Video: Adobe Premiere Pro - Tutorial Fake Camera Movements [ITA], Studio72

questo è il video di prima e questo appunto
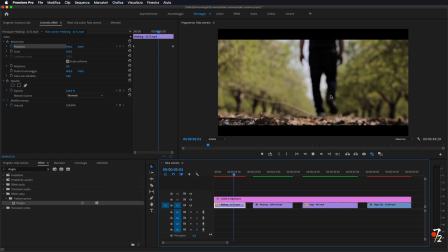(4:30)
è il video che abbiamo ora, ossia la telecamera che pian piano si alza per inquadrare meglio il nostro soggetto.
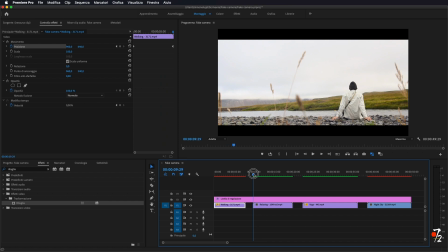(4:39)
E questo era il primo esempio. Nel secondo esempio, tipo io in questo caso voglio dare un senso di movimento destra-sinistra e di zoom. Quindi per farlo la procedura è sempre la solita. Ci portiamo,
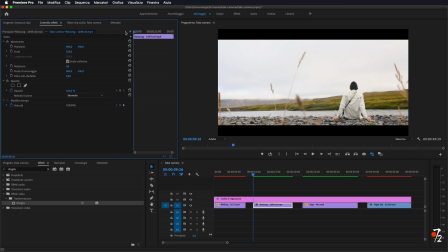(4:58)
selezioniamo intanto la clip che vogliamo andare a modificare, ci portiamo all'inizio, andiamo a selezionare il nostro punto d'inizio, io vado a abbassare leggermente
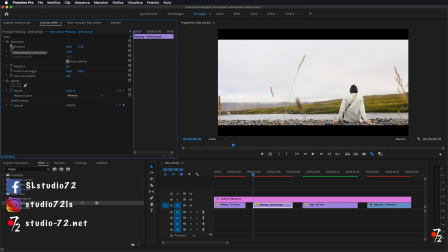(5:13)
la camera, dopodiché vado a selezionare questa volta sia la posizione che la scala. Ora mi porto
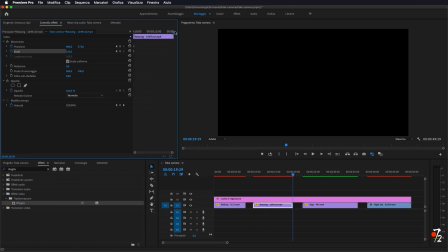(5:22)
a fine clip. E cosa vado a fare?
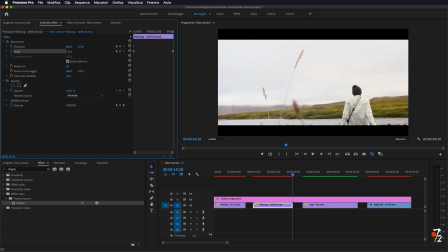(5:27)
Vado a zoomare leggermente la mia clip, risistemo appunto questo asse per andare a regolare appunto che non vada fuori inquadratura il nostro soggetto, e gli vado a dare un minimo di movimento anche in questo verso,
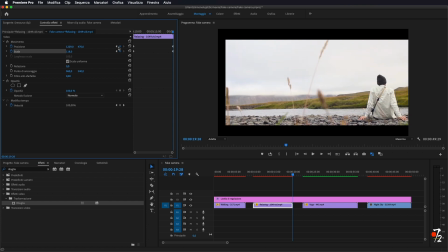(5:47)
fino, stando attenti appunto di non uscire dall'inquadratura. Quindi io mi porto più o meno al limite e il nostro risultato finale diventa appunto questo qua.
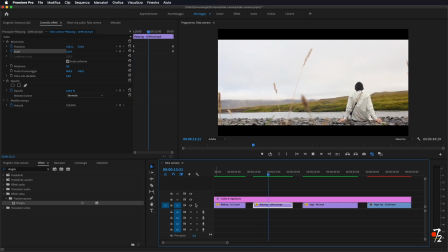(6:03)
Come vedete, zoom e ci va comunque a inquadrare bene il nostro soggetto
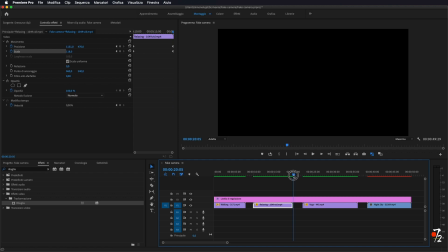(6:11)
e non diventa appunto il classico video statico come era originariamente.
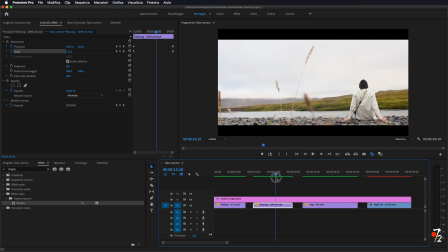(6:20)
Quindi questa può essere una seconda opzione.
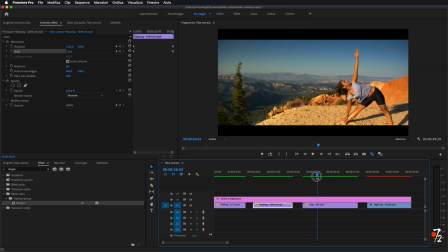(6:23)
La terza opzione, io ho trovato il video di questa ragazza che fa yoga in cima alle montagne,
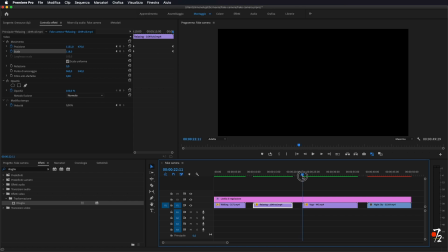(6:32)
e anche qui possiamo andargli a dare qualsiasi effetto. Quindi selezioniamo la nostra clip, ci portiamo all'inizio,
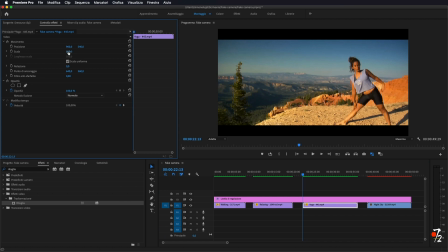(6:41)
e in questo caso possiamo fare la cosa inversa, quindi andare a zoomare la nostra immagine, cercando di comunque non tagliare troppo la nostra persona, il nostro soggetto,
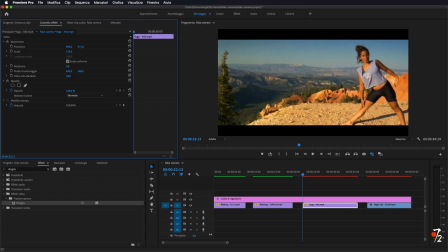quindi più o meno in questo modo,
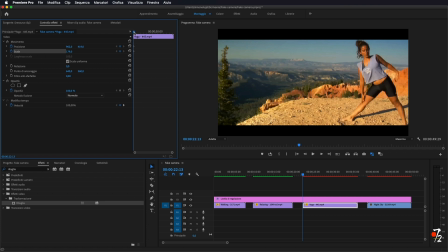(7:14)
andiamo a selezionare i due marcatori, ci portiamo alla fine della nostra sequenza.
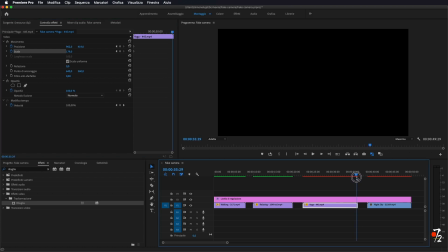(7:23)
Adesso in questo caso, nel mio caso, vedete che c'è questo effetto, quindi la vado ad accorciare.
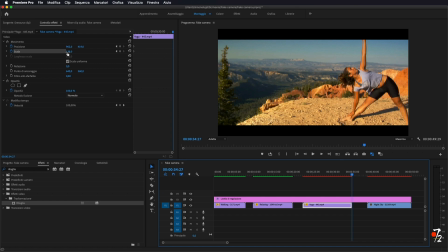(7:32)
Quindi mi porto alla fine della mia sequenza e vado a zoomare indietro, stando sempre attenti comunque di non oltrepassare la dimensione del video.
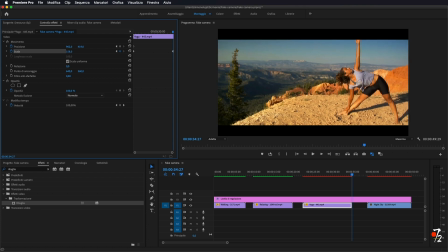(7:49)
Quindi io mi porto a tipo 160, vado ad abbassare un po' la mia immagine per in modo che non venga tagliata la mano di sopra,
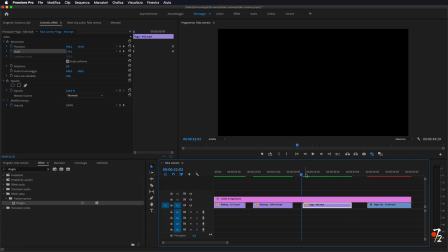(8:04)
e anche qui, se adesso andiamo a vedere, il nostro risultato finale diventerà appunto questo,
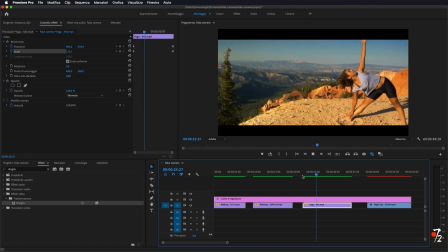(8:10)
uno zoom indietro del video in modo da non lasciare proprio statica la videocamera.
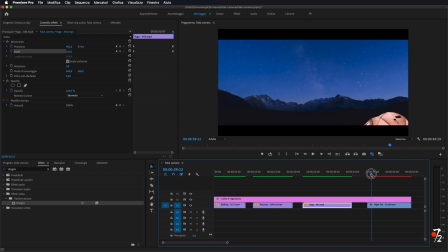(8:19)
Idem nel nostro terzo caso, in questo caso è un time lapse, come vedete
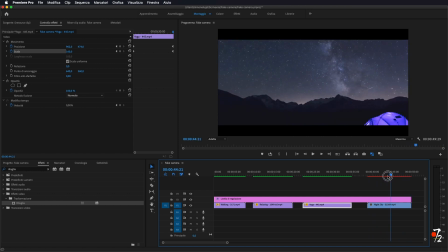(8:27)
dall'imbrunire alla notte, e anche in questo caso, volendo, possiamo dargli, essendo un time lapse, magari gli dà un movimento minimo perché c'è già lo sfondo veloce.
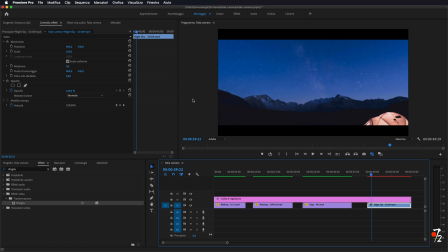(8:41)
Se andassimo a dare molto movimento veloce diventerebbe insomma troppo complesso il video e non starebbe bene. Quindi anche qui possiamo andare a giocare appunto sullo zoom,
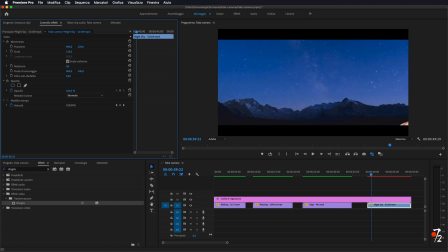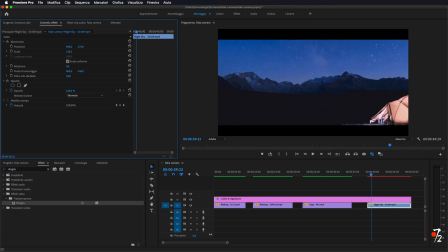(9:03)
senza andare a tagliare la nostra tenda, quindi ci portiamo al limite senza uscire dal bordo, ci spostiamo anche al limite qui di fianco,
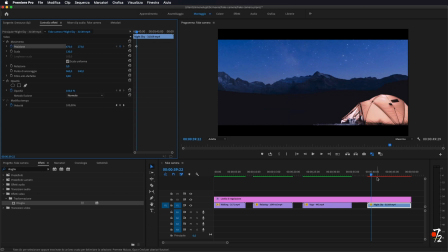(9:20)
dopodiché andiamo a selezionare il marcatore posizione, naturalmente all'inizio della nostra clip,
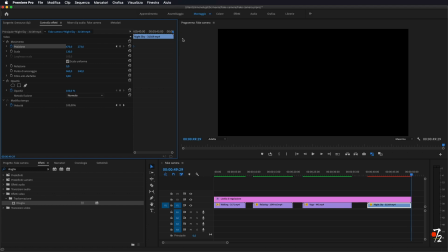(9:27)
ci portiamo alla fine e gli andiamo a dare un minimo movimento
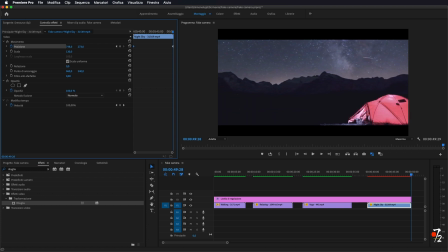(9:37)
verso destra, ma giusto un minimo, senza andare a interagire troppo sul video, in modo da ottenere questo risultato. Come vedete il movimento è molto minimo,
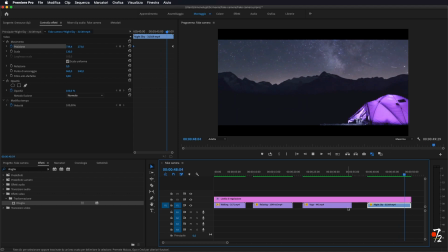(9:53)
però c'è già lo sfondo che di per sé è veloce, quindi secondo me abbiamo già ottenuto un ottimo effetto.
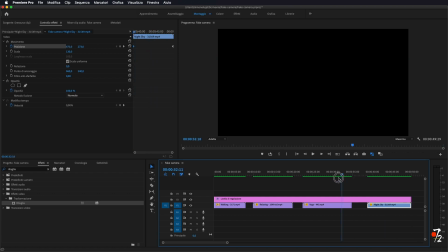(10:02)
Dopo ovviamente potete sbizzarrirvi voi in qualsiasi modo, andando appunto a interagire
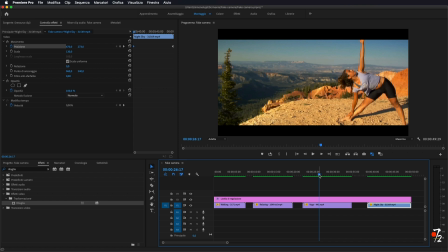(10:09)
sulla scala e sulla posizione del vostro video, in modo da rendere un po' più animati i vostri video magari a telecamera fissa. Bene, quindi questo è tutto per quanto riguarda questo tutorial.
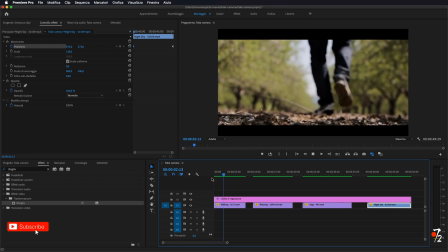(10:23)
Io vi ringrazio di avermi seguito, vi rinnovo l'invito a iscrivervi al canale qualora non l'abbiate già fatto,
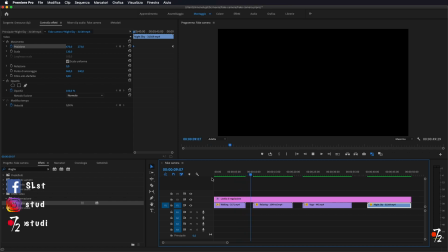(10:29)
lasciate un like al video se vi è piaciuto, commentate per qualsiasi cosa, visitate il mio sito www.studio-72.net e noi ci vediamo al prossimo tutorial.
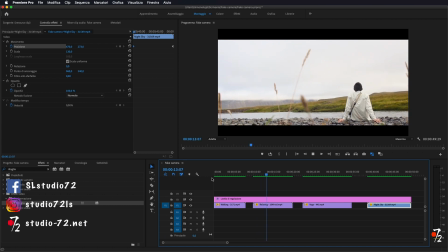(10:36)
Ciao a tutti!